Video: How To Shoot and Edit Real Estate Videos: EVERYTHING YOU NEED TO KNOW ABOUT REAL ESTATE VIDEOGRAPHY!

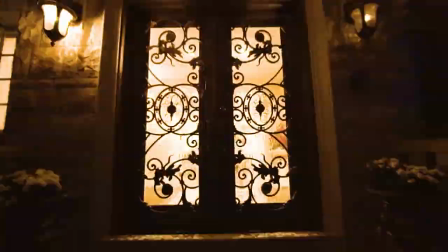Today I'm gonna show you how to edit real estate videos that look like this so you could impress your real estate agent clients and get booked for more work
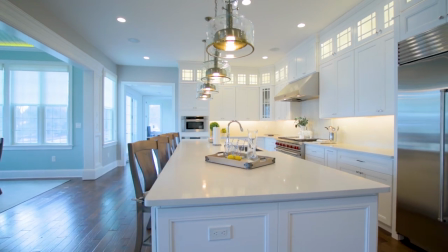or if you're already a real estate agent shooting your own videos and just looking for some creative assistance this tutorial is also for you and we start right after you smash that like button. Just kidding we start right now.
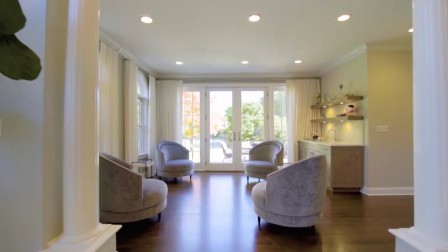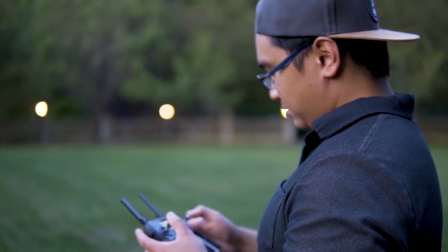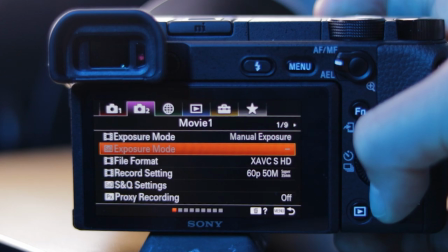Obviously you'll need a camera and preferably one that shoots 60 frames per second or higher. You want to use higher frame rates so you could slow down the footage in post and have a slow motion playback. This helps make any imperfect camera movements a lot less noticeable. You definitely do not want any bouncing or side-to-side movements in the final edit.
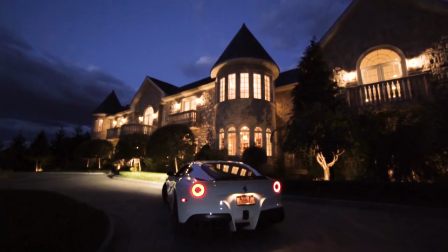You want your shots to look like they're floating through space so that way the viewer forgets there's someone behind the camera. And bocce camera handling makes it very obvious that there's someone behind the camera who may not know what they're doing. But don't just rely on slow motion to solve this for you. Use the Ninja Walk to smooth out your steps which will translate into smooth handling of the gimbal and the camera. Another thing you'll need is a wide angle lens. I use the Laowa 9mm f2.8. 9mm on this APS-C sensor is a 13.5mm equivalent on a
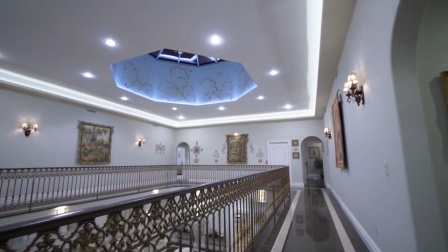full frame camera and the wide field of view makes rooms look bigger than they actually are.
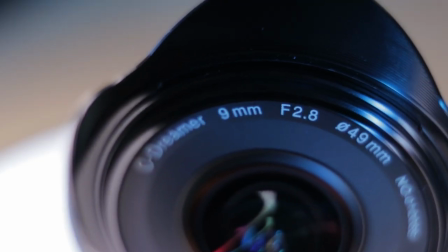This lens opens all the way up to f2.8 which allows more light to come through which is very helpful in darker rooms. Laowa is also very good at making rectilinear lenses. That means this lens has zero barrel distortion. So your footage is not going to have that fisheye look that usually comes with wide-angle lenses. The last thing you'll need is a gimbal. I suggest you make your gimbal settings as smooth and as slow as you can so that way you'll slow down the gimbals response should there be any imperfect camera movements which will be imperceptible in your already slow-motion footage. Okay so now that you have your gear let's talk about what to do once you get on site. First thing you want to do is turn on all the lights. Getting as many lights on inside gives you the best chance to get an even exposure, especially when you're competing from the bright sunlight shining in from the windows. If there aren't enough lights on inside, then when you expose for the inside, the windows will be blown out, and this is not a professional look.
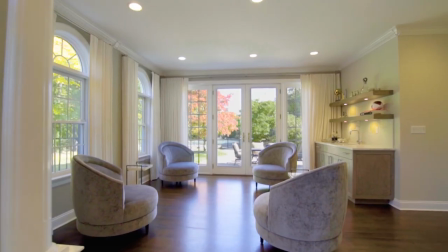You want an even enough exposure so you could see everything inside and not have the windows blown out.
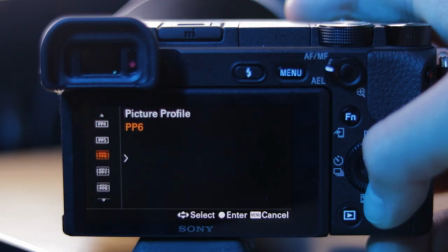What really helps in conjunction with having all the lights on inside is to have a picture profile with high dynamic range. Footage with high dynamic range has less contrast and therefore less difference between the bright and dark parts of the image.
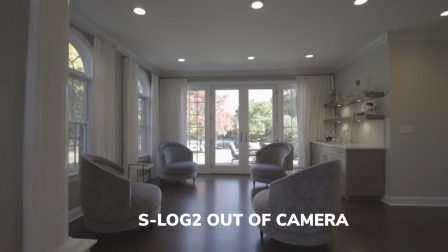A flat picture profile like this has a better chance at preserving details in both the highlights and shadows.
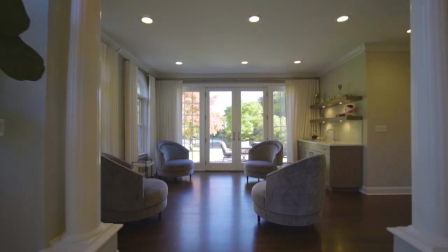Oppositely, footage with less dynamic range has more contrast and therefore more
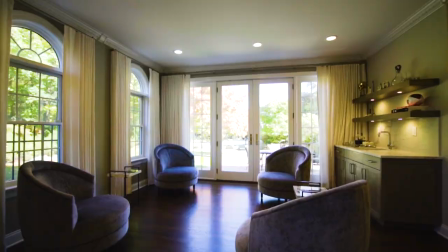difference between the highlights and shadows and you'll have to decide which to expose for.
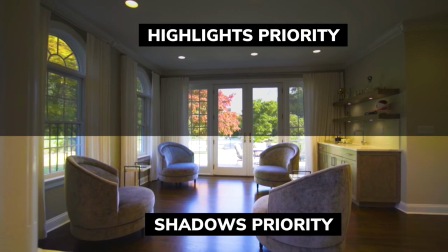Exposing for one usually means losing details in the other. Another reason why you want to expose as evenly as you can during the shoot is so you won't have to push exposure around too much in post. Most prosumer camera bodies don't have a big enough codec that preserves video quality, so messing around too much with it in post is going to degrade an already compressed image. So you definitely want to nail your exposure at the shoot. Next, let's talk about white balance. White balance can be tricky. I struggle with it sometimes, if not most times, especially when there are different light sources with different color temperatures lighting up the room.
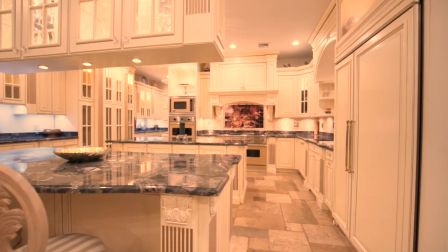The two extremes being the room looking too blue or too orange. The goal with white balance is to make sure that your whites look white.
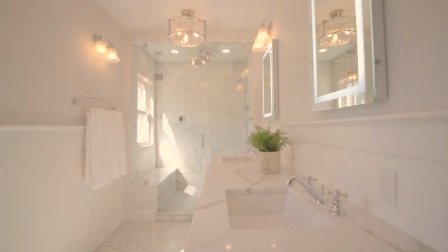For example, if a white wall looks yellow because of warm lighting, which is very common in bathrooms, just make sure that your white balance compensates for that. Auto white balance can be helpful if you're in a pinch, just make sure there are no shifts in color temperature as you move through the room.
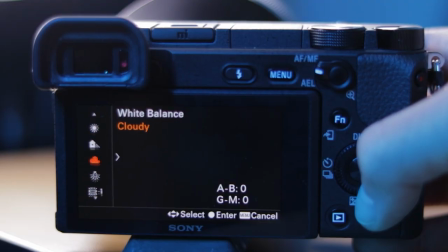The best way to get consistent white balance is to set it for the light source illuminating the room or to set a custom white balance using a white balance card.